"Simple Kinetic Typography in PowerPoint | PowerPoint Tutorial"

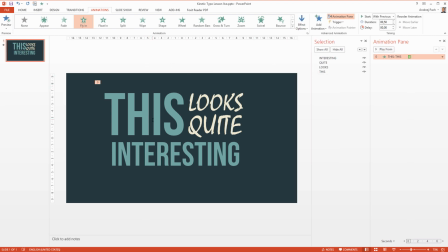0:00 Did you know that you can use PowerPoint as a video editing software? Let me show you a quick tutorial where I will make a kinetic typography animation inside of PowerPoint. And please stay tuned to the end of the video for a cool bonus I want to share with you. Let's watch now what we are going to prepare here.
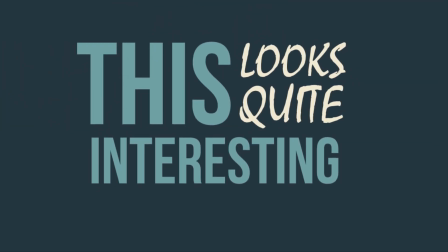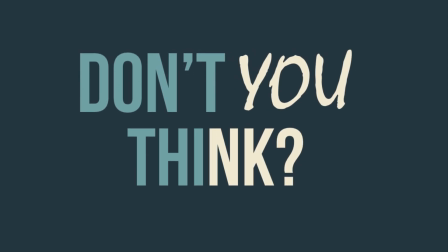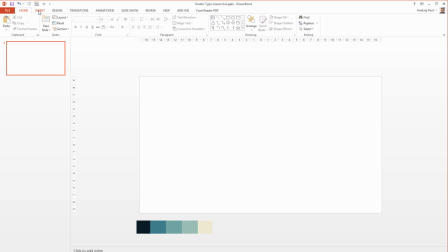0:26 This is the animation we want to prepare, let's keep it short and start working. Alright we have a blank presentation file, let's go to insert text box and insert the first text. I want to copy it three times so I have four and adjust the text a bit.
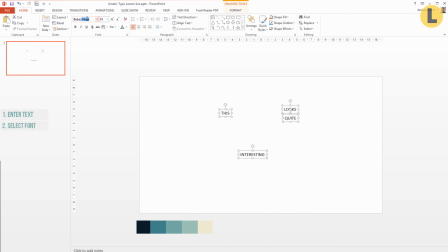0:44 As you see I have the text I quickly select a font. I know I used Bebas for the first two and the second one was Mistral. This is a paid font but you can use any font you like. I just chose a handwritten font because it looks nicely with the Bebas new.
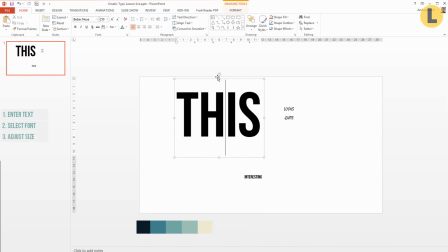0:58 Now we need to work with the size. The first one needs to be really big in this text.
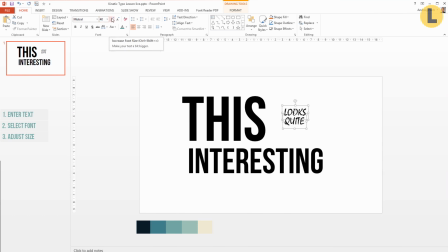1:03 The second one should be also pretty big. Then you just work with the leftovers. We make it as big as we want and we place them right.
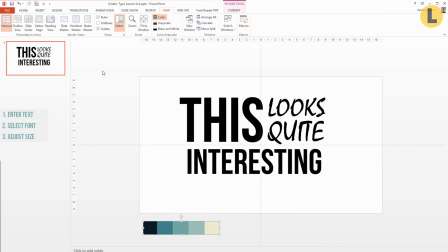1:11 As you see, I have some colors prepared. This is a screenshot and I want to start adjusting it. I select the first two texts, I go to eyedropper, I click on the eyedropper and I select the color I want.
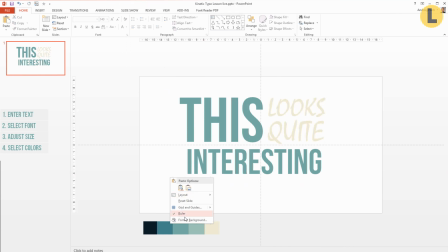1:24 I do the same for the second text and I change the background to a solid fill.
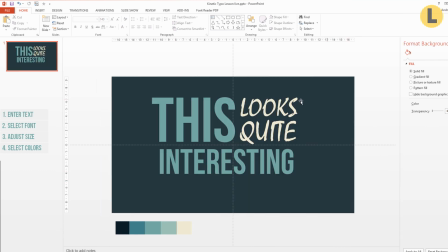1:30 Once again eyedropper and I select the right color. Okay, I finally have the colors, I go to view, I deselect the guide so I see everything and we are prepared for the fun part, the animation itself.
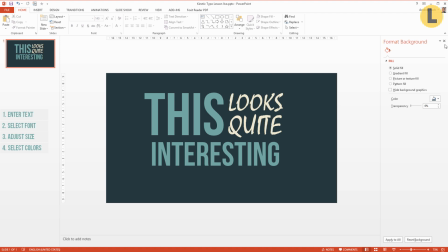1:45 When you work with objects and animations you need to be aware of two things.
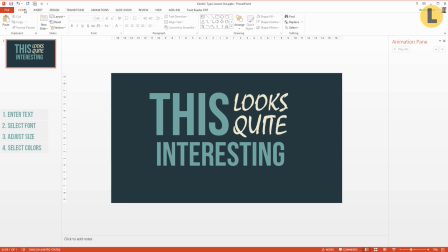1:49 You open up the animation pane and what's also useful is opening up the selection pane.
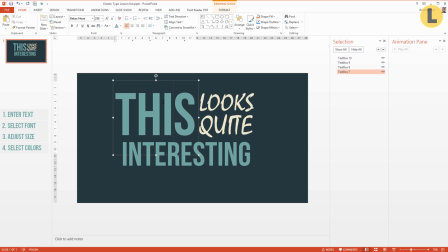1:55 The selection pane shows you layers inside of PowerPoint. To make the work easier I can rename every layer. Once you have the layers and the text boxes renamed it will be easier to use animations. So let us get going. I go to animations and I select fly in. We see an animation has appeared.
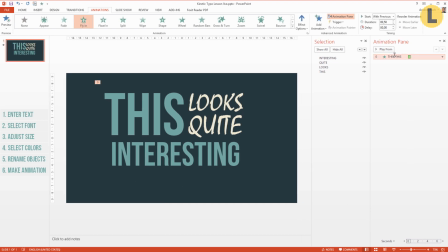2:15 I make it a bit bigger. I make it with previous so it starts immediately and I go play. As you see it comes from the bottom. I hit effect options and I want it to come from the top.
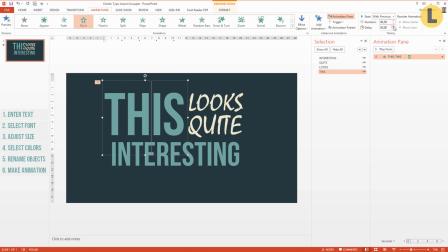2:27 Alright we have the first animation, now we should make the animation a bit longer so it looks more interesting and enters up slower. So we have 125 on this animation, we double click on the animation to make it even nicer,
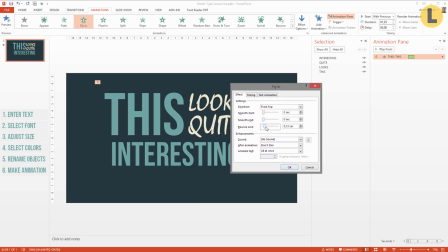2:42 we go to effect and we make a little bounce effect, for example half a second of a bump.
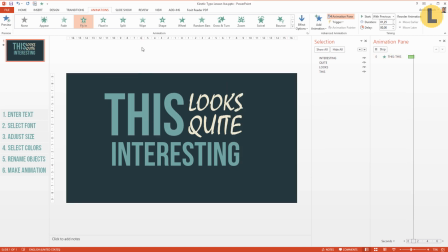2:48 Now let's see what happens, the animation comes in and the text bumps a little. This looks perfectly nice. Now we can copy over the animations. I select the first text, I go to animation and I choose animation painter.
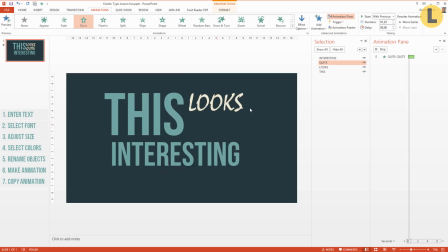3:04 I paint the animation over again and again and a last time for the last text. Now I select both the right texts, I go to effect options and I want this text to go from left.
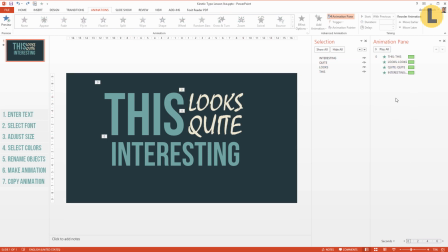3:18 And this is the best part. We are ready with the first slide. You can preview what you did achieve by hitting play from. A very smooth animation is going on. Now I go to transition and I want this slide to proceed after 5 seconds.
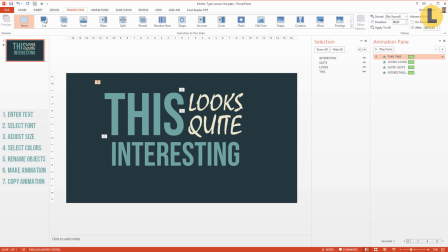3:34 I definitely don't want any transition duration so I select none. And I copy over the slide to show you something even more interesting. I go to controls and I tell it to keep the source formatting so I keep the background. and I make a few changes.
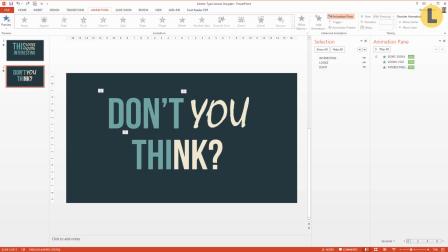3:50 As you see I have my text adjusted. I want to show you a new cool trick. At first I go to the animations. I delay them a little bit so they go one after another. I think the U text should go from left so it comes from behind the don't text and now watch what we can do.